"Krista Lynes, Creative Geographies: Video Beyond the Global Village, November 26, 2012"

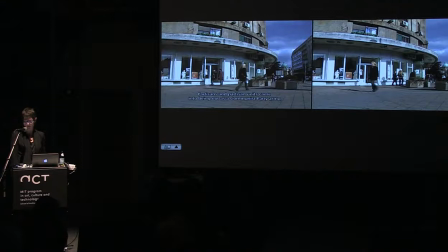44:43 Grubjanska Street. In the voiceover narratives, by contrast, we have a series of unvisualized events, the events of resistance, of successful attacks. Beyond the mediating framework of testimony and visual display, in fact, the referent itself is disclosed,
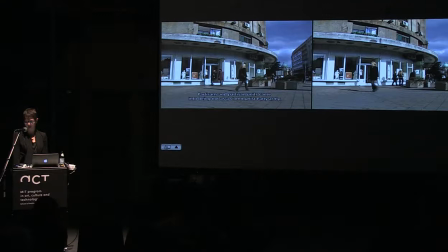45:00 the fact of resistance across the frames of reference, not encapsulated by them, with no originary event. The problem of reference is located in and through the medium itself in its synthesizing work, stripped of the utopian aspirations of the former period.
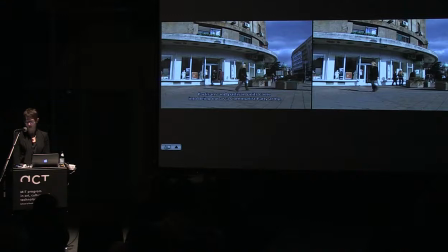45:18 The structural logic of the tape itself is in the process of production rather than its content, about the question of reproductive technology itself in reanimating political action. The images of bridges, train tracks, and bus stations foreground the colliding forms of globalizing processes,
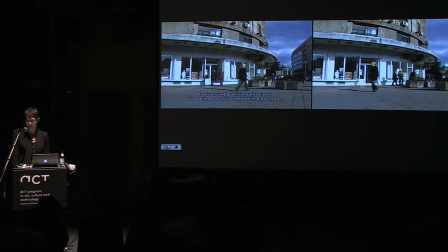45:35 and thus also of mediatic strategies, which visualize the frictional force of time-based media rather than its resonating interval. Tomic herself has reflected on her use of Kuleshov's editing technique, quote, "This territory, even though it's made up of emancipatory politics,
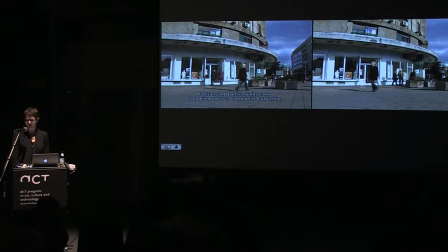45:52 decisions, and actions, is imprisoned and occupied by a new time, the era of permanent war. Therefore, a new politics is not to be found yet, and that is why my character, even though she knows precisely where she's going, still wanders and roams, remaining imprisoned within a framework given long ago.
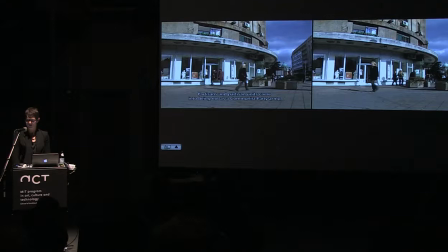46:12 But this character, even though she waits and wanders, knows what she's looking for on the basis of previous experience, a new universalistic politics, outside organizations, movements, and groups, solitary, singular, but international."
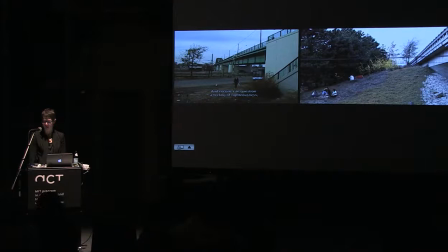46:30 Tomic locates the public intervention and video work in the context of permanent war and discourses of terrorism in the 21st century. Resistance itself is recoded as terrorism, and acts of violence are justified by languages of security and anti-terrorism.
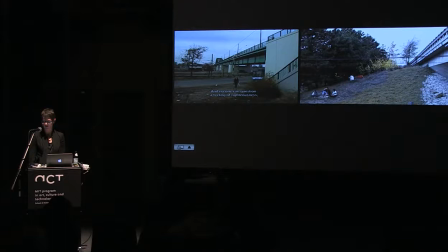46:45 For Tomic, the resistance of the partisan movement would be read today as acts of terror, even as their actions were anti-fascist and revolutionary, acts of war against war. This recoding is foregrounded by Tomic's frenzied return time and again to the railway bridge on Kardodeva Street,
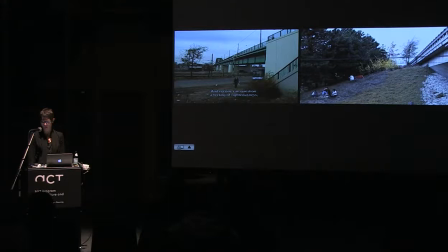47:03 no longer crossing it to and fro, backwards and forwards in the time of historical memory, but approaching it from above and below, crisscrossing the site in a frenetic questioning pattern. This site, now covered in graffiti, an out-of-the-way space, if there ever was one,
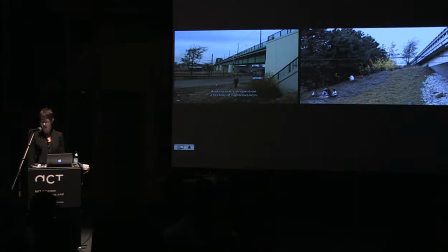47:21 foregrounded in and by postmodern culture, is actually the site where an action was prevented. A teacher from Belgrade, Miladin Zaric, lived in the vicinity of the bridge and noticed that German soldiers were transporting packages of explosives to the bridge.
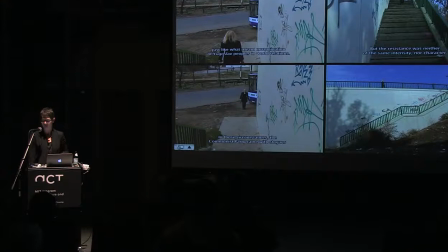47:36 Zaric had been an army officer and had participated in the liberation wars in 1912. He used a spade to cut the conductors to detonate the explosives and thus prevented the Germans from blowing up the bridge in 1944 as they were retreating.
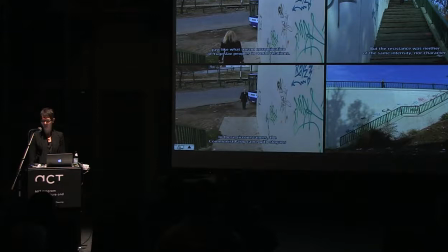47:51 Tomic's return to this site figures the capture of one narrative by another, the rewriting of one form of narrative in terms of a different one, and what Jameson calls the ceaseless narrativization of already existing narrative elements by each other.
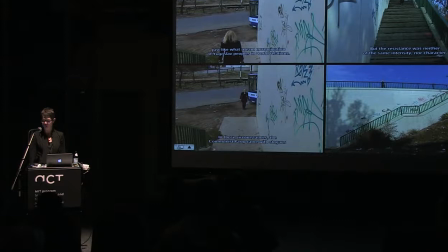48:07 The incommensurability of different struggles, and thus the specificity of the aesthetic and representational strategies mobilized in media work, are themselves generative of theorizing in the globalized present. Rather than attempting to fill the gaps in our knowledge and practice, then,
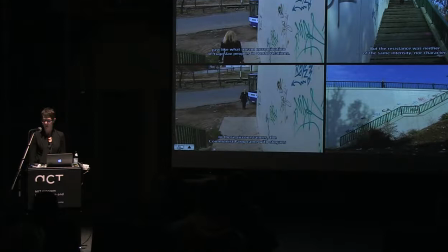48:23 these gaps themselves might shed light on the differential position of subjects in the global system and the uneven character of cross-cultural exchange. Such an approach entails a complex understanding of the material, cultural, and political conditions of global contact and of the discrepancies that continue to make contact impossible.
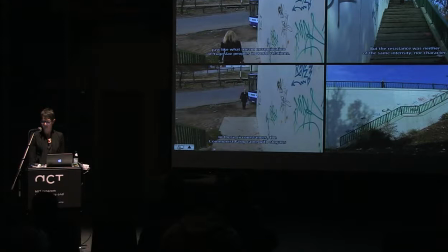48:43 The work might be to make manifest these discrepancies as theoretical, cultural, and political objects.